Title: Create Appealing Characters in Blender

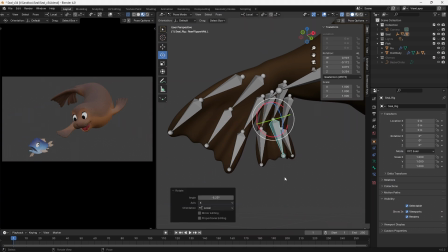(12:26)
In exactly the same way as I would work when creating a key pose for an animation, I adjusted the character so that everything worked well to camera, with a silhouette that was clear and a pose with a nice clean line of action.
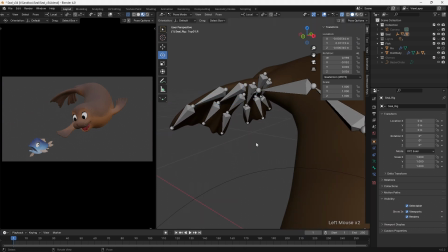(12:38)
This can take a while and shouldn't be rushed, as very small adjustments can make a big difference to the appeal of the final pose.
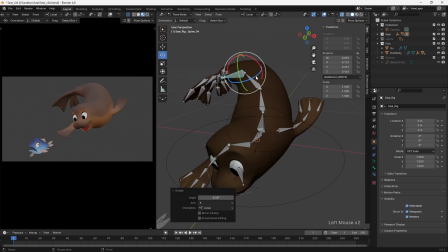(12:46)
Obviously the pose was based upon my illustration, but I also took the time to improve things that weren't quite as strong in the original. The front flipper especially was reworked so that it felt more like the seal was stretching forward and I repositioned the fish to work better with the pose. These relatively small adjustments helped create a far more dynamic image.
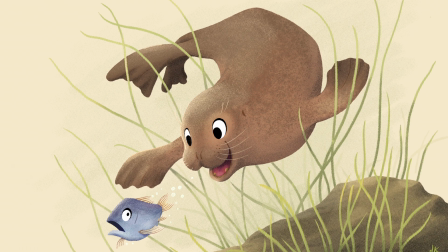(13:05)
When I started the project I did wonder if I'd need to maybe add a blend shape and partially sculpt the character into a final pose which matched the illustration,
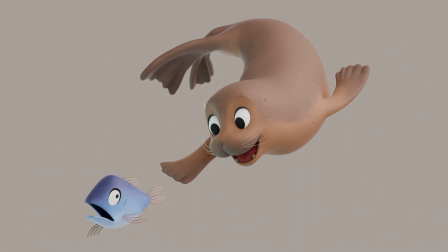(13:14)
so I was very pleased that I was able to not only match the pose but improve upon it with the rig alone.
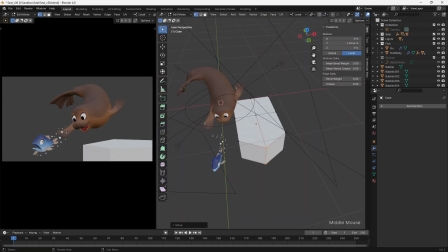(13:20)
The next step was to work on the environment. After adding some basic spheres as bubbles, I moved on to the rock.
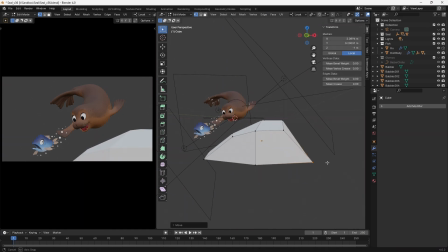(13:27)
Once again I blocked out the basic form with low resolution geometry, before gradually adding detail where required.
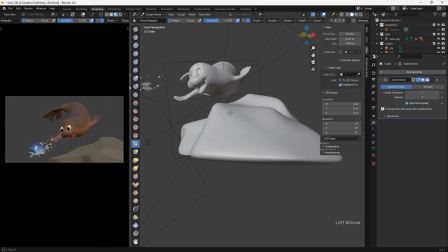(13:33)
Once the main form was in place, I switched to sculpt mode to more easily adjust the overall shape.
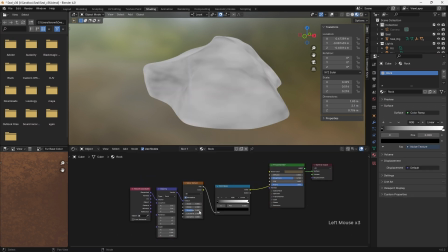(13:39)
The surfacing of the rock was all created with procedural shaders. I layered up noise textures in order to create the blotchy colours and the more detailed bump texture.
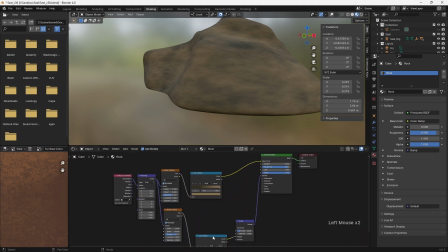(13:49)
One thing which is important with the environment is that it should support the rest of the image and not distract from the characters. With this in mind I made sure to keep the contrast between the colours relatively low. The seagrass was really fun to create.
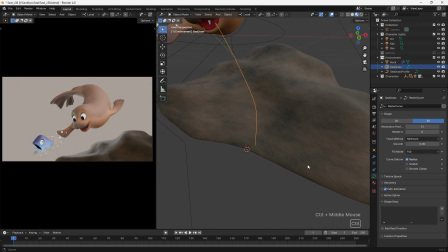(14:03)
For this I used a Bezier curve with a second curve which defined its profile.
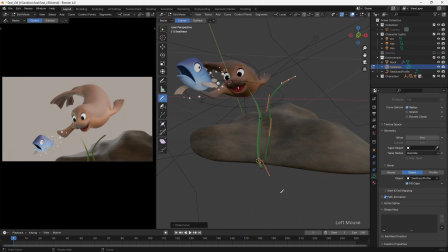(14:08)
Once the first strand was set up and I created its shader, I was able to simply enter edit mode and used the Draw Curve tool to sketch out additional grass strands. I then selected the top vertices and scaled them in using the Alt-S shortcut to define the tips.
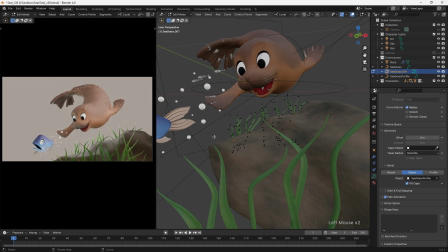(14:25)
I continued adding clumps of sea grass of different lengths to roughly match the original illustration.
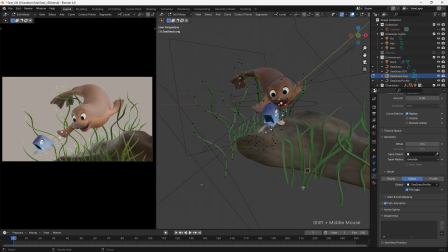(14:30)
Each strand was then carefully adjusted to create a pleasing overall look which supported the characters and didn't adversely obscure their silhouettes.
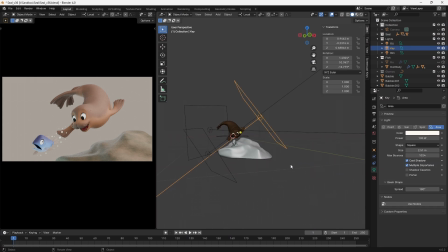(14:38)
At this point I decided to finalise the lighting for the scene. I'd already created a 3-point lighting setup using large area lights, and whilst I was really happy with how this was looking on the characters, it wasn't really working well for the environment.
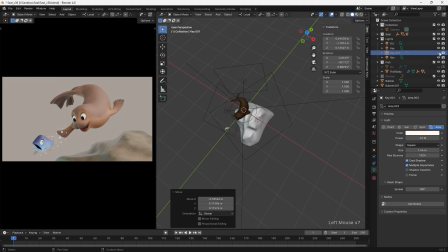(14:53)
Initially I tried to darken the foreground using a light with a negative value, but to get greater control I decided to make use of light linking.
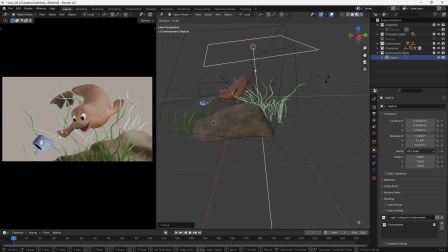(15:01)
The original set of area lights were used for the characters, and I created a duplicate set for the environment elements. This way I could make small adjustments to both the power and the angle of the environment lights to better light those elements whilst the overall effect of the lighting remained consistent. To make it simpler to define which elements were affected by the lights,
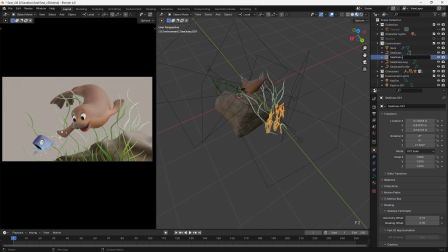(15:21)
I created collections for the characters and environment and then linked these collections to the lights rather than individual objects. This way objects could be moved between collections to rapidly change which lights they were affected by.
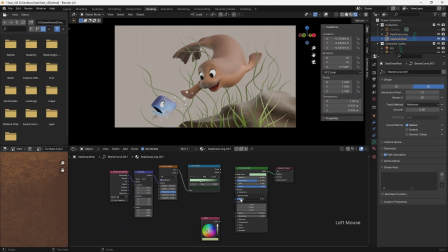(15:34)
Once I was happy the lighting, I split the seagrass into three main groups, defining the foreground, mid-ground and background. Each group was then given a different shader to help create a stylised sense of depth.
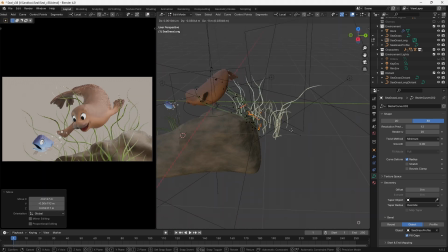(15:47)
I also significantly reduced the colour saturation across all of the seagrass, so that it didn't draw too much attention and it allowed the character to remain the clear focus.
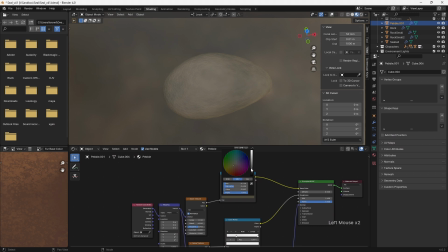(15:57)
At this point, I already had an image which closely replicated the original illustration,
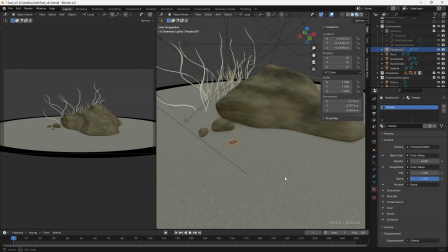(16:02)
But I decided it would be fun to expand the environment slightly, and add a few additional details. I created a plane to define the sand, and added a soft fall off to the shader, to create an illustrative look.
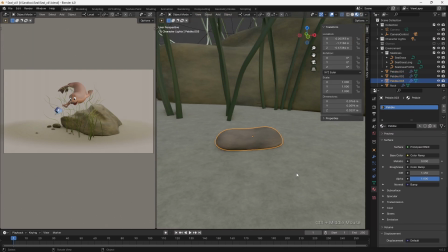(16:13)
I then modelled some simple pebbles which I scattered around the scene, placing them in ways which felt both natural and pleasing to the eye.
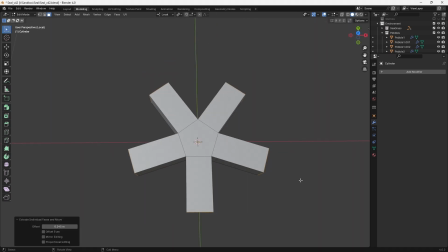(16:21)
I thought that it might be nice to also add some starfish to the rock, so starting out with a 5 sided cylinder,
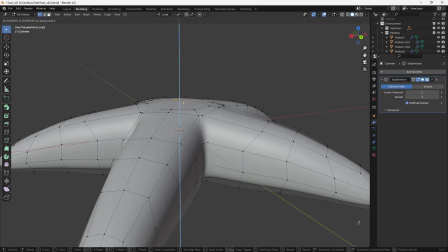(16:27)
I quickly box modelled the basic shape, before creating a simple procedural shader.